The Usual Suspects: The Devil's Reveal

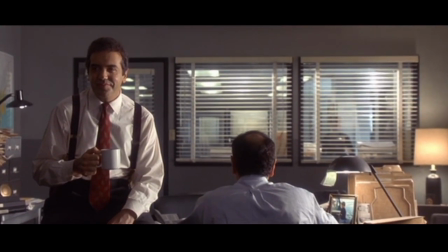4:10 It is then that he begins to notice items in the room, items that contain words or elements of verbal stories.
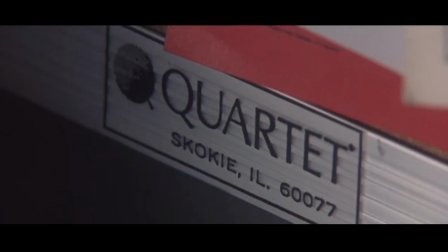4:16 We can see the wave of realization wash over him, much like it's washing over us at this point.
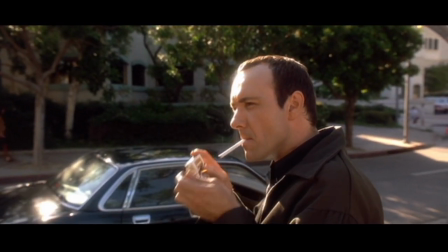4:22 The truth is made plain to see. Verbal Kent is Kaiser Soze.
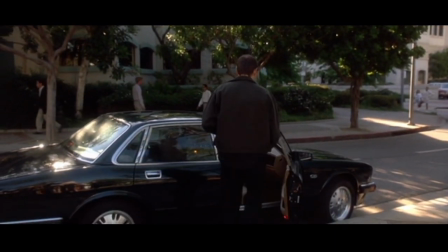4:27 Now if you've seen this movie, you're probably feeling that chill on your neck just like I am,
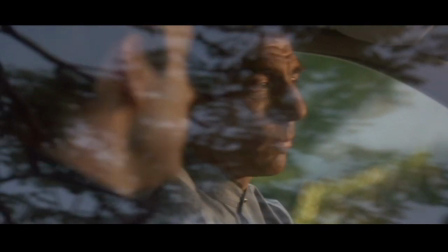4:32 remembering the first time you saw this movie and felt the wonder of such a huge revelation. But if you think about it, plenty of movies have done big reveals before.
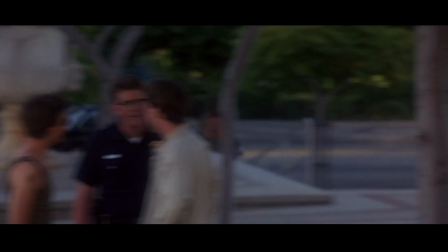4:40 The Sixth Sense, Memento, The Crying Game, Citizen Kane, The Prestige,
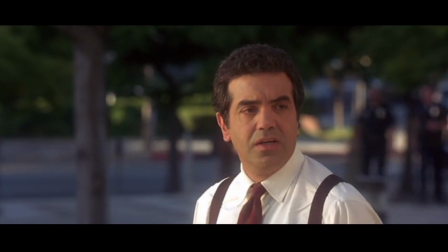4:45 all of these movies have reveals and twists in them that strengthen the story and shine new light on things we as the audience thought we knew.
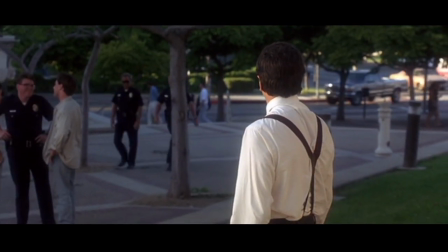4:53 So why is this movie different? it. Why does the reveal hit the audience so hard?
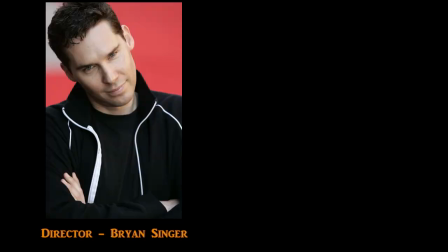4:58 For that, we have the brilliance of the director Bryan Singer and the writer Christopher McQuarrie to thank.
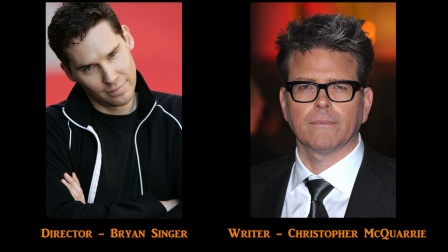5:04 The two take the very idea of storytelling and throw almost every single thing out the window as they unravel the magic carpet we've all been writing.
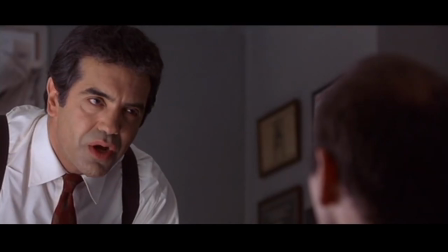5:12 Okay, I know that sounds dramatic and sappy for me to say, but I honestly believe that we're looking at one of the best examples of what can be done with a strong,
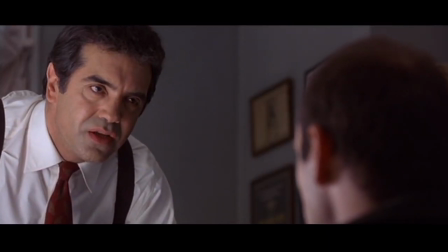5:20 well-paced piece of storytelling that is willing to be brave. Let's jump back.
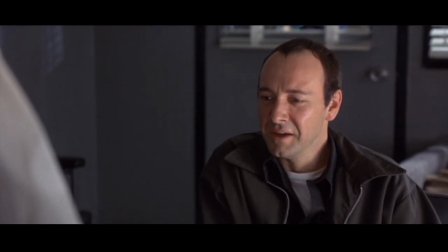5:25 We're still in the room with Koo-Yan and Verbal. Koo-Yan's now trying to open Verbal's eyes to the truth.
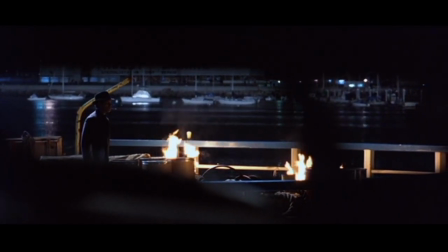5:30 We're convinced as an audience to believe Koo-Yan for many reasons, but there are some tricks at play here.
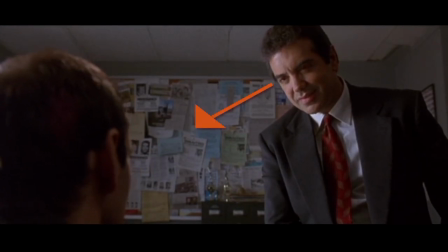5:36 Koo-Yan, for starters, is always filmed looking down on Verbal. This is a film trick that forces audiences to see a subject as knowledgeable and authoritative, as both figuratively and because of angle, literally higher than them.
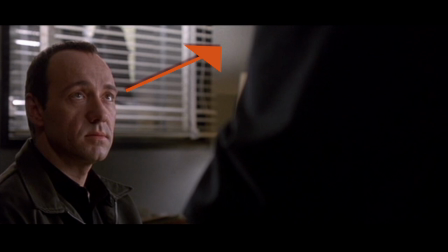5:50 Verbal, meanwhile, is always shown from an upper angle looking down or straight on, making him seem meek or uninformed.
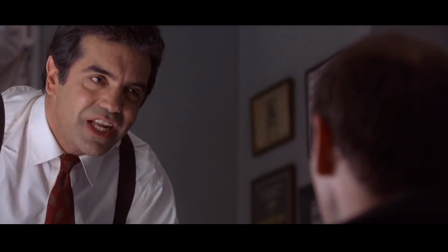5:57 Thus, when Kuyan tells Verbal the truth, the audience follows suit in believing it.
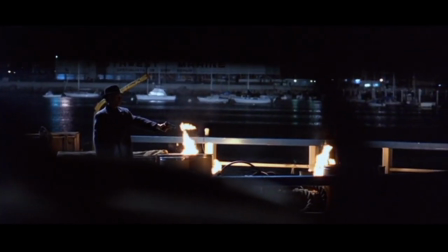6:03 Kuyan comes at Verbal aggressively with the reveal. He gives Verbal little time to respond or process this revelation, and the audience is treated the same.
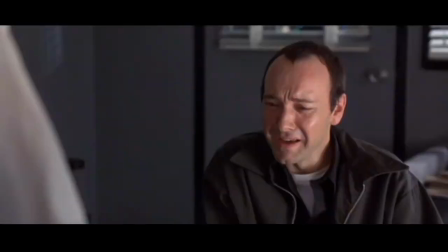6:11 Now, to really work a reveal in a story to its full potential, You have to be careful with how much processing time you give the audience.
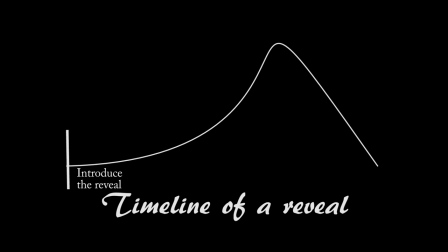6:18 The best way to work a huge revelation is to hit the audience slowly structuring the exposed story around them like a prison and giving them a little time 5 to 10 minutes tops to realize what you've done to them before they can respond with questions The story is over and the viewer is
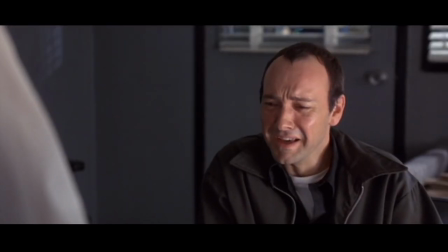6:35 left to sort through the remains Singer and McQuarrie break this standard by hitting the audience with a
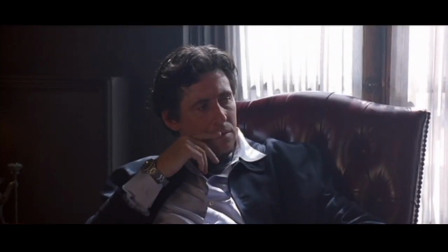6:40 fast hard reveal of the truth The reveal itself takes less than two minutes,
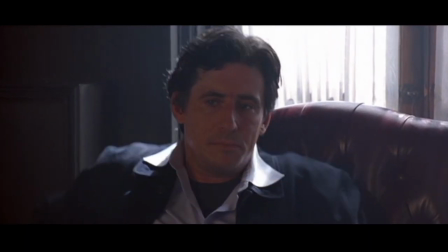6:46 and it completely changes the identity of a character. So you know the big reveal, ground-shaking.
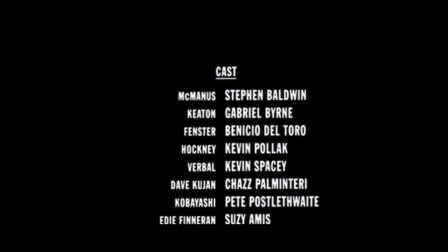6:52 T's are crossed, eyes are dotted, the audience feels shocked and misled. It's a classic reveal, and for most writers this would be sufficient. But Macquarie has more to give us, or rather has more to take away. That's when Kuyan starts to look around the room.
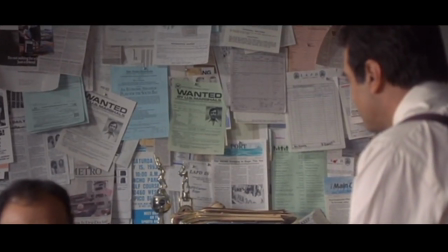7:06 Singer takes this moment to prep the audience with the coming revelation, changing character movements and lens effects.
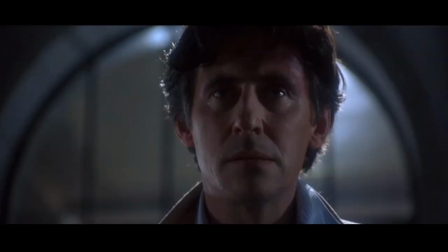7:12 He offers fast cuts between flashbacks and Kuyan's own startlement as he notices the clues, and instead of giving the reveal quickly,
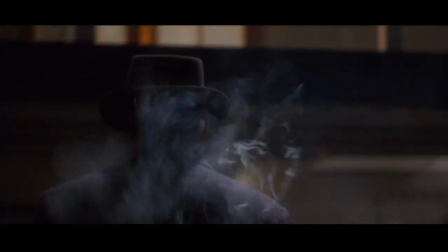7:20 he presents it slowly, letting the viewer savor each moment of the twist. One of the best examples of this is when Kuyan drops his coffee cup.
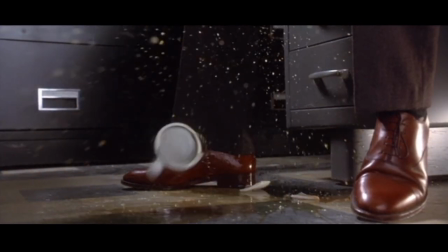7:28 The cup breaks silently on the linoleum floor, and this gives Kuyan the first look at the coffee cup's underside,
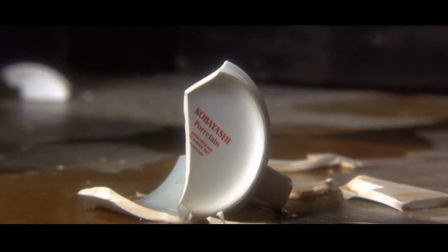7:35 something that Verbal saw many times during their interaction. That's when he first sees the name Kobayashi, the name of Soze's lawyer.
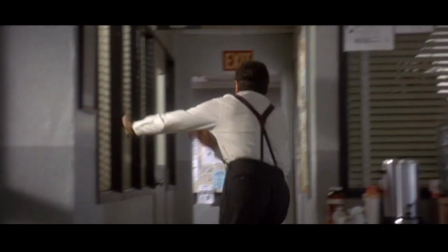7:44 Kuyon's stunned expression matches with the audience's own shock. As Kuyon charges from the room to find Verbal Soze,
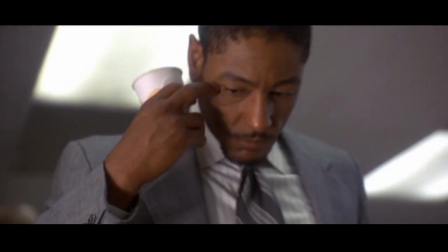7:51 the fax machine finally delivers the sketch artist's rendering of Soze, just in case the viewer hasn't picked up on the reveal.
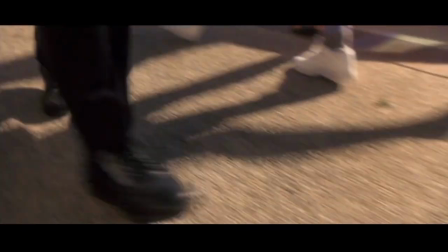7:57 And we, the viewer, are now treated to shots of Verbal walking outside the precinct, still keeping the third person subjective,
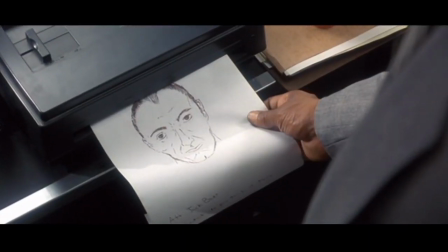8:04 except now we're seeing Verbal's transformation into Kaiser Soze as his gait changes and he adjusts his crippled hand.
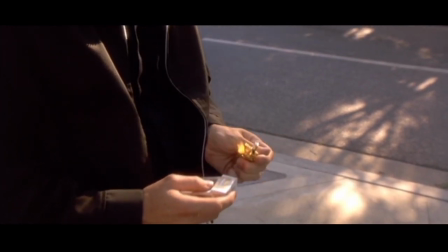8:11 And through all of this, we're listening to the audio of Verbal's story, the moments where he has concocted this elaborate lie about what happened.